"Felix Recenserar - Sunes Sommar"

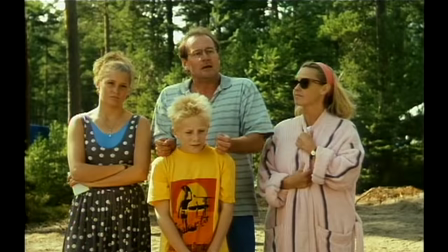(12:04) Hade från början tänkt åka till Grekland men det var ju alldeles för varmt.
Håkan ser dock något oemotståndligt på bordet.
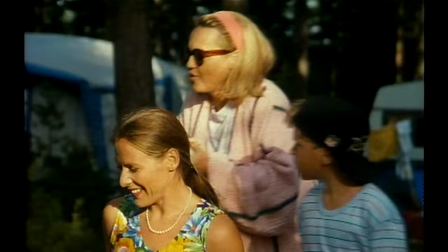(12:10)
En skål med kokt potatis.
Men Håkan! Han tycker om potatis.
Det där var ju faktiskt rätt kul att etablera hans kärlek till potatis. Fast vänta lite nu.
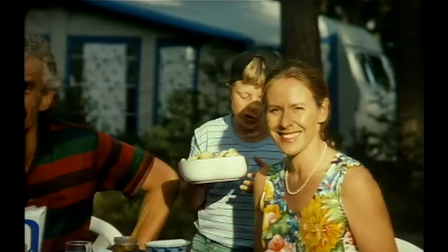(12:23)
Vem fan käkar en stor jävla skål med potatis till frukost? Den enda anledningen till att den står där är för att göra den här grejen möjlig.
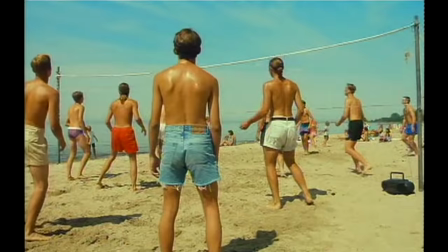(12:30)
Okej, det var inte så gärna snyggt ändå. Sen ska de gå och bada och Karin spanar in de yngre killarna.
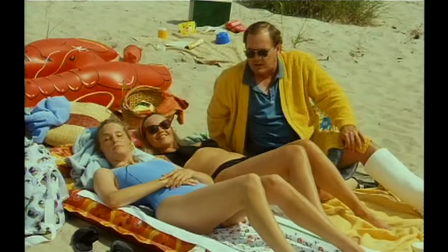(12:36) Vad är det du ligger och tittar på hela tiden? Jag tittar väl inte någonstans. Jag ser ju vad jag ser.
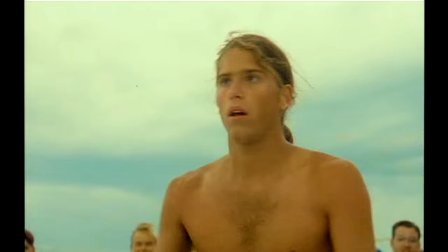(12:42) Vet du vad du vet också eller? Jag vet vad jag vet.
Killen hon spanar in spelas av Göran Gillinger som också varit med i 30
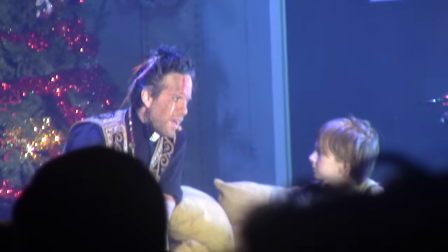(12:49)
november och som spelar mamma Karins kusin i teaterföreställningen Sunes jul.
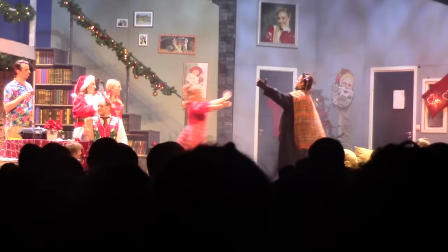(12:54) Stor fysius analius!
Så nån gång mellan den här filmen och teaterföreställningen måste det framkommit att han och Karin är släkt.
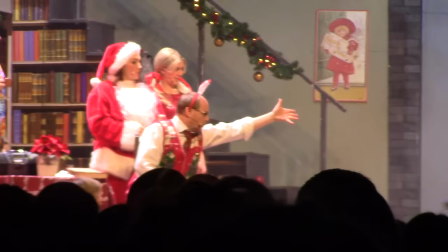(13:02)
Det blir ju bara ännu mer disturbing av att de typ hånglar eller vad fan de gör i teatern.
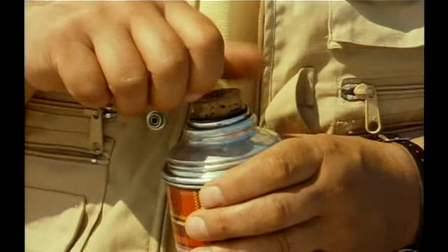(13:06) Ja, det är min kusin!
Det finns mycket sjukt under ytan i den här familjen.
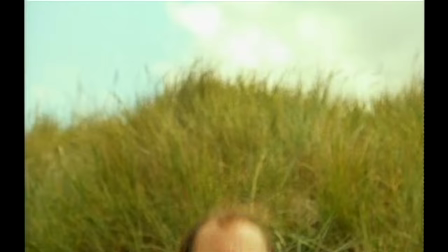(13:12)
Vi får sen se att Rudolf drömmer mardröm.
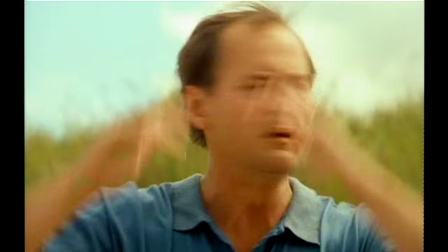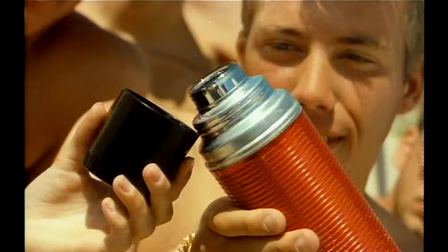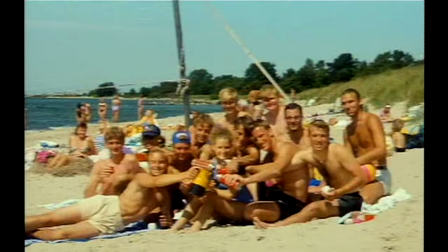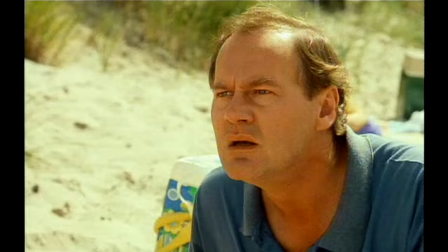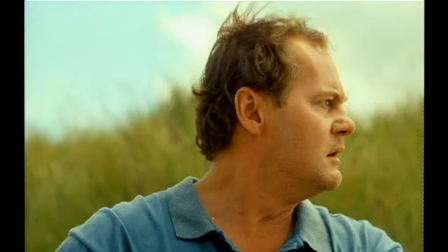(13:40)
Där hade vi ett skämt som förmedlades helt utan dialog. Ingen behöver säga ett ord för att man ska fatta att Rudolf har abstinenser och behöver kaffe.
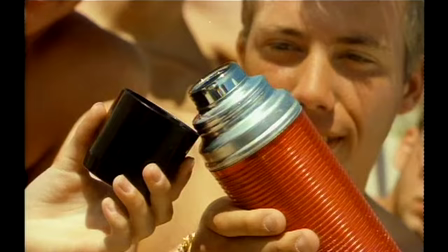(13:49)
Och det blir så mycket roligare just för att det är så. Hade detta varit i de nya filmerna hade Rudolf vaknat och direkt börjat skrika Jag måste ha kaffe, kaffe, kaffe, kaffe, kaffe, kaffe!
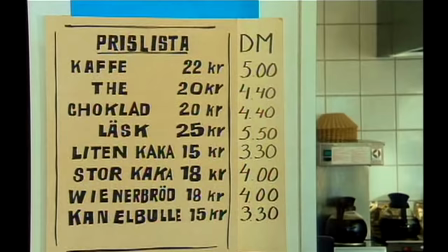(14:00)
Och hela skämtet hade bara varit att han skrek. Jaja, han går till Strandcaféet för att kö- vänta, kostar kaffet 22 kronor! 22 jävla spänn för lite pisstunt bottenbränt blaskmög! Och det här var dessutom 1993, så om man räknar med inflation så blir det ju minst 22 000 spänn!
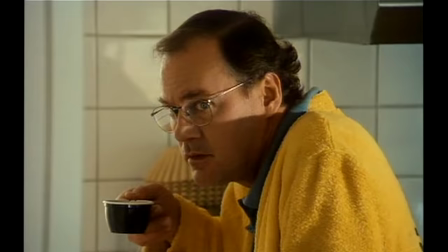(14:18)
Alltså, va fan! Så för att spara pengar bestämmer han sig för att snylta lite kaffe istället.
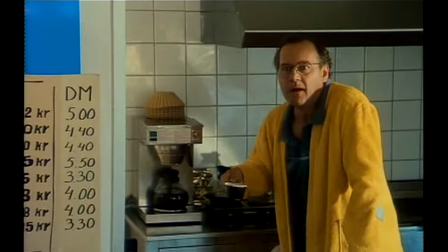(14:23)
Men han blir tagen på bar gärning av det här basketlaget och låtsas att han jobbar där för att rädda situationen.
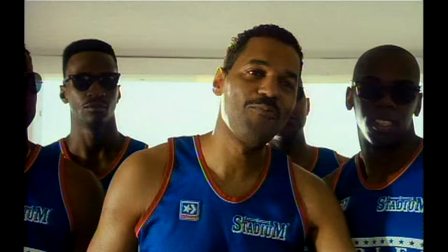(14:29) I'll have one of those. Oh yes. By the way, what do you call those?
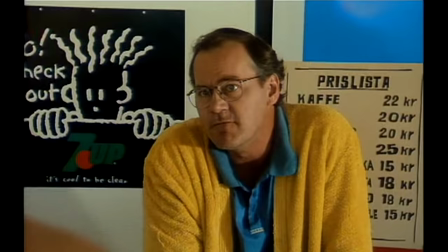(14:34) We call them ni-ni-no, no, no. No, we call them vinerbröd. Vinerbröds. Oh no, you don't.
Det här är återigen en situation som de försöker göra om i de nya filmerna.
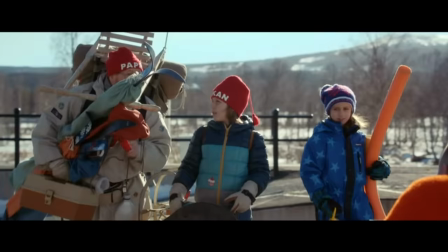(14:50) Titta, ett monster. Nej, nej, nej, Hocka. Han är inget monster bara för att han är fruktansvärt ful.
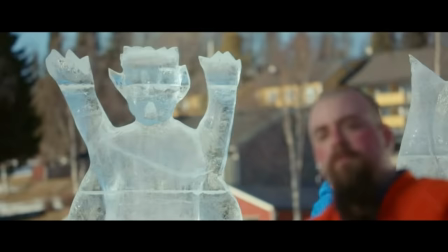(14:56) Nej, det är där. Ja, Rudolf, det där monstret! Jaha...
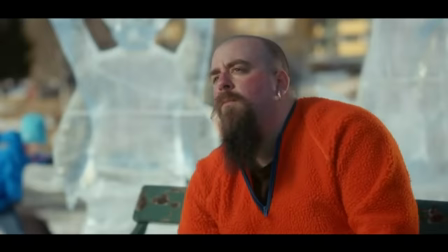(15:02)
Kvalitetsskillnaden är ju enorm! Den nya Rudolf säger något idiotiskt och förelämpande rakt i ansiktet på den här snubben.
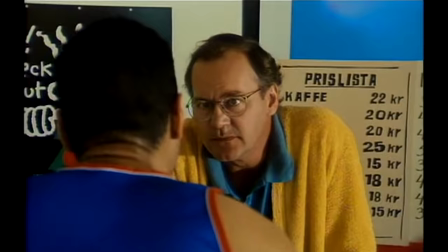(15:09)
Medan den gamla Rudolf kommer på sig själv innan han säger något olämpligt och försöker desperat rädda situationen.
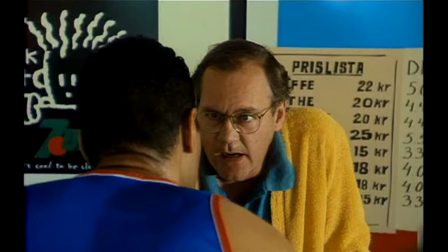(15:15)
Vilket är just det som gör att scenen blir rolig och relaterbar. Det är som att de gått in i de nya firmanna med en skalpell och noggrant skurit ut allt som skulle kunna vara roligt och bara lämnat kvar ett tomt skal.
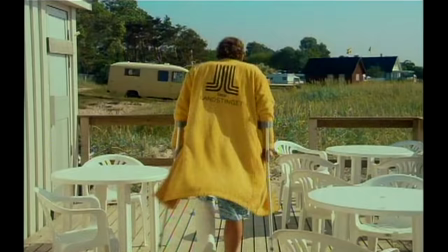(15:27)
Rudolf klarar sig genom att erbjuda dem gratis kaffe, vilket gör ägaren rasande. Ägarna ska vara tvillingar och det är därför de kan vara på flera ställen samtidigt. Vänta!
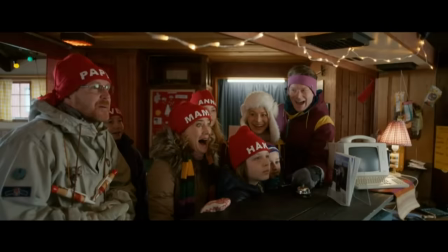(15:43)
Vänta! I Sunni i fjällen gör de ju exakt den här grejen! Där är det ju simläraren som kan vara på massa ställen samtidigt.
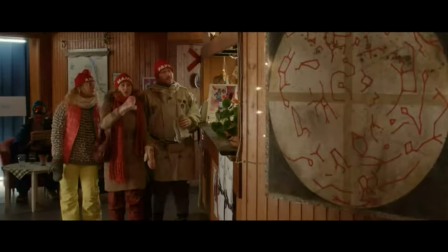(15:49)
Men du kommer aldrig fram till någon punchline om att han har en massa identiska syskon. Utan hela skämtet är Men det är ju fysiskt omöjligt!
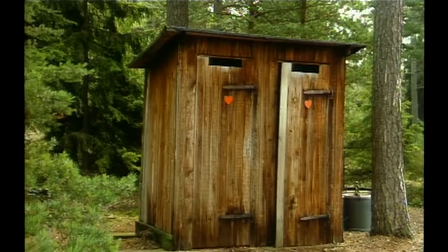(15:58)
Så det var så tänkt att vara en throwback till det här. Det enda ni throwade back var en hög med skit. Så tack för det. Samtidigt är Sune på dass och nynnar på Sune-filmsorgen.